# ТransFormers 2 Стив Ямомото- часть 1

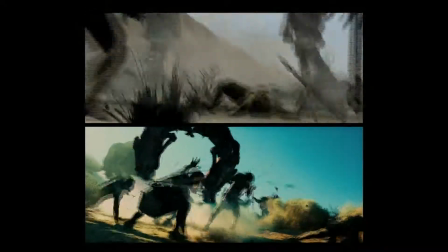Hi, my name is Steve Yamamoto. I'm the pre-visualization supervisor on Transformers Revenge of the Fallen.
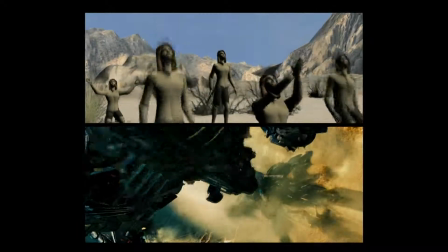This scene here is the introduction of the Fallen,
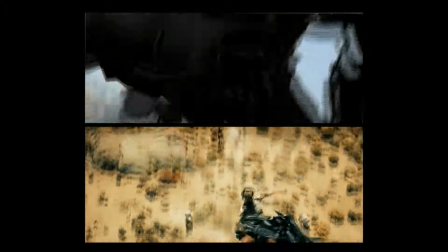who's the main reason why the Autobots and the Decepticons split.
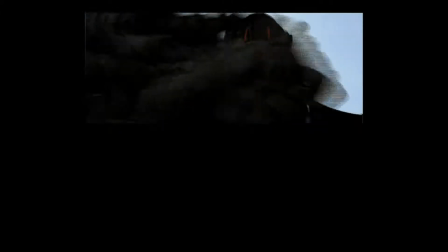His face is supposed to be the icon of the Decepticons.
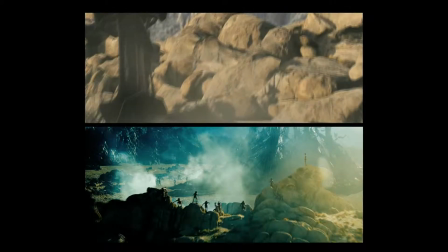When the Fallen sees the humans, he thinks that they're insects.
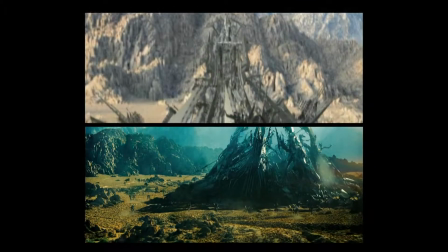The Fallen has created this machine called the Harvester, which essentially would kill our son.
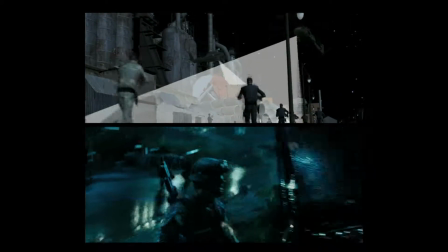This sequence was animated primarily by Chris Williams, Rob Dressel, and Kyle Robinson.
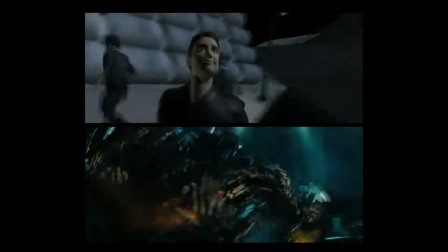We created about 55 minutes of material for about 50 separate sequences.
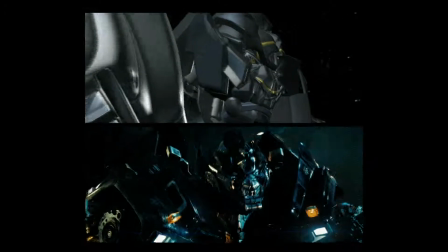The first bad guy or Decepticon comes right here.
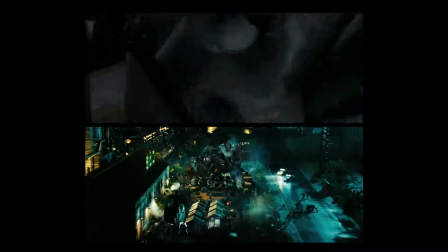Michael didn't want to see the transformation yet, so we hid him behind all these giant concrete pipes.
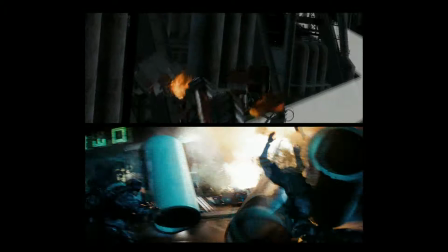And then all war breaks loose here.
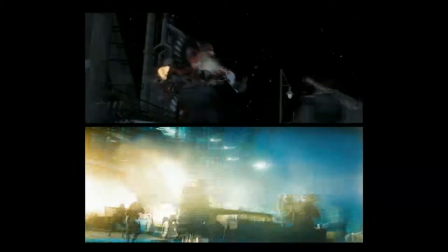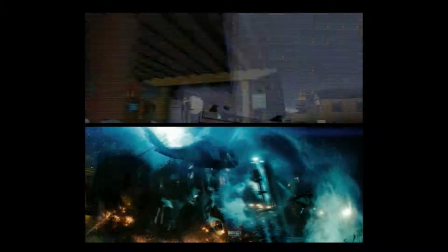This sequence contains what I think is the best shot in all of previs, which is the shot where
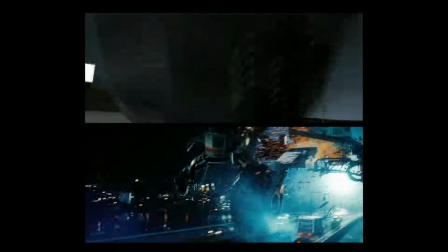Wheelbot comes through the 4-lane concrete overpass and Optimus jumps on top of him.
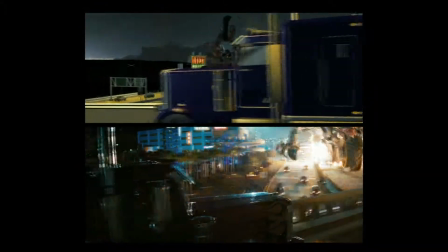This shot really set up the rest of the movie and the
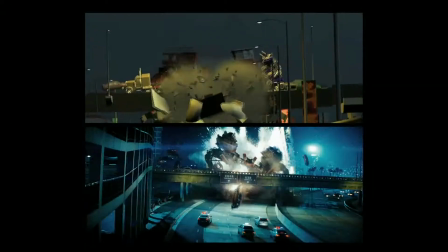scale of the movie and what this movie was going to be above and beyond the first movie.
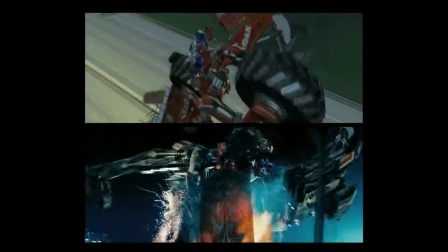One thing about showing shots of that scale, you really need a lot of objects that the audience can relate to,
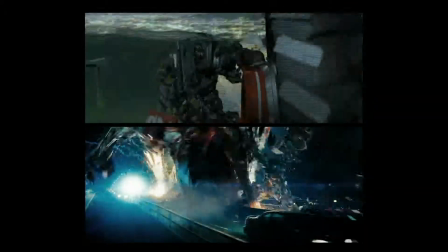such as the cars and Optimus, to give it that scale reference.
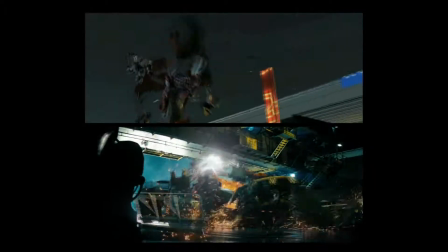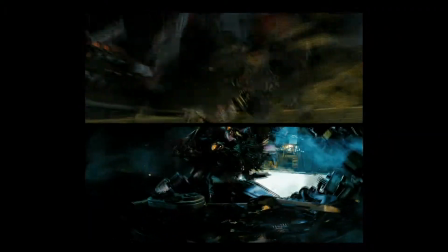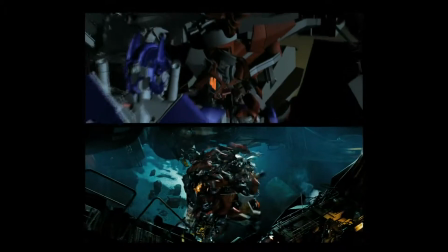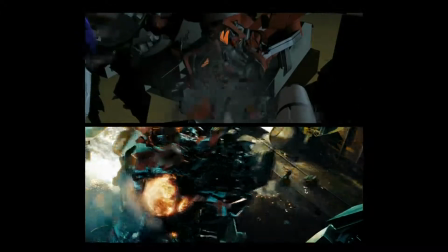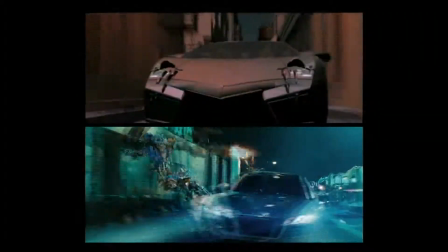From the very beginning, Michael wanted to introduce a bunch of different robots with a lot of different capabilities and styles and forms to them.
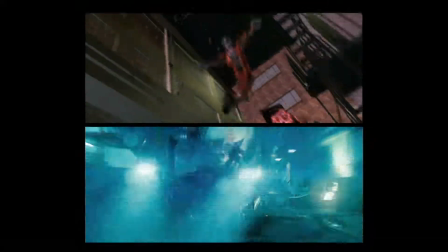This one was unique in that we had these motorcycle girls as one-legged
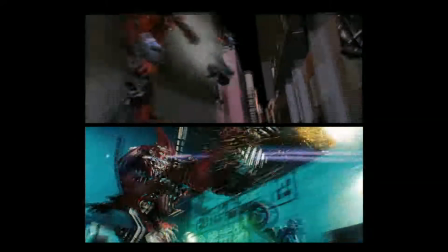characters, much like inline skaters or skateboarders.
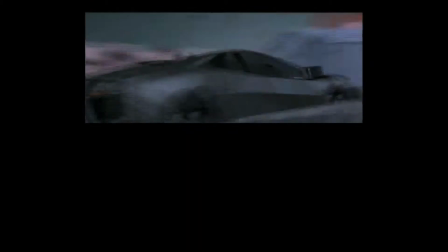This character, I like the way he transforms because it's very smooth.
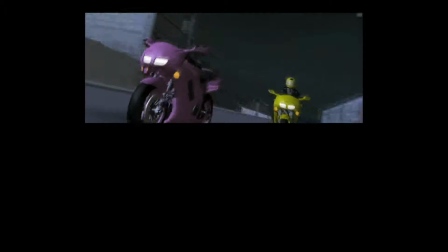This combination motorcycle never made it into the movie.
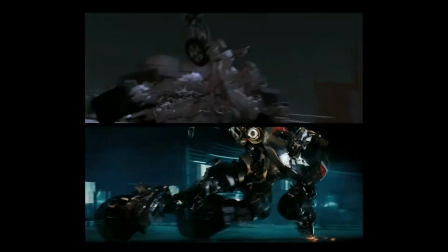And again, here's another character with a different form,
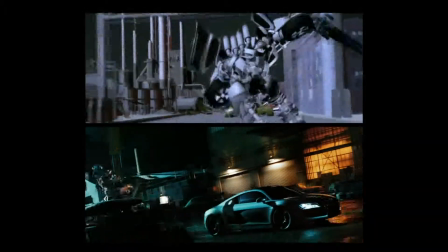which is modeled off of actually a roller derby character, very tough and mean.
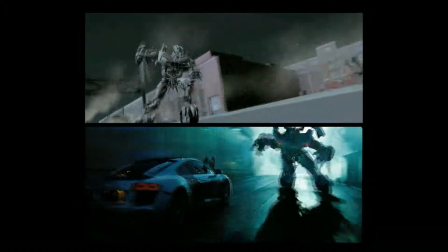This action here where he jumps over and throws the blade and splits
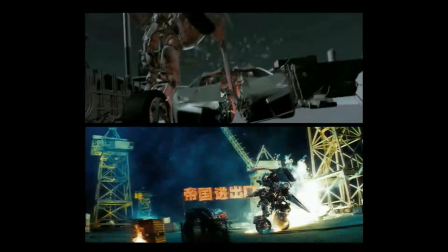the car in half was done by an ILM animator as a test originally.
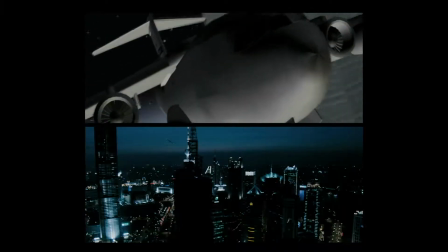This sequence is an example of what I call one of Michael's signature shots.
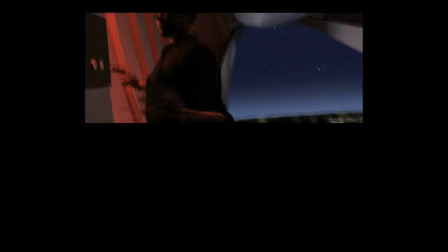For this sequence, it's the hero's entrance or introduction, where we go around him a few times.
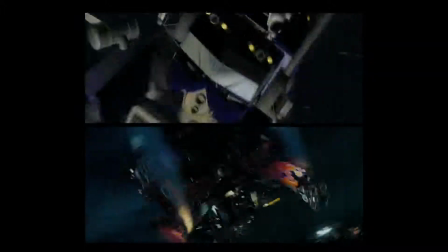It's very similar to the one in the first Transformers movie where the camera revolves around him or orbits around him.
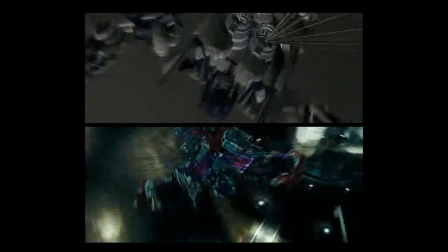I think in this case, we should have cut right about here because you can never actually shoot that shot.
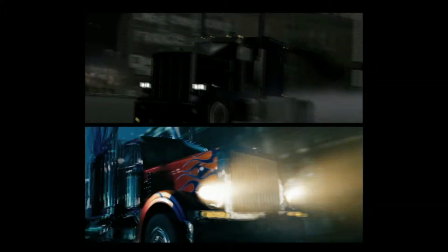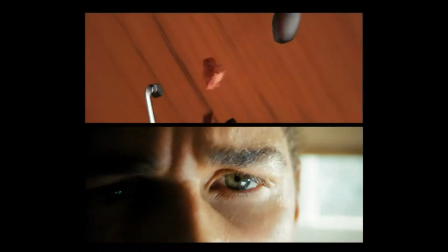This scene was one of the first ones that I animated, and it wasn't so hard that it was a complicated scene,
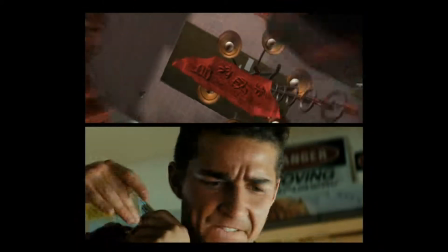but we do have 10 transforming robots within the scene,
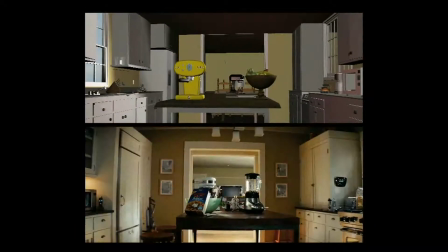and it usually takes about 2 weeks to create a fully transformable robot.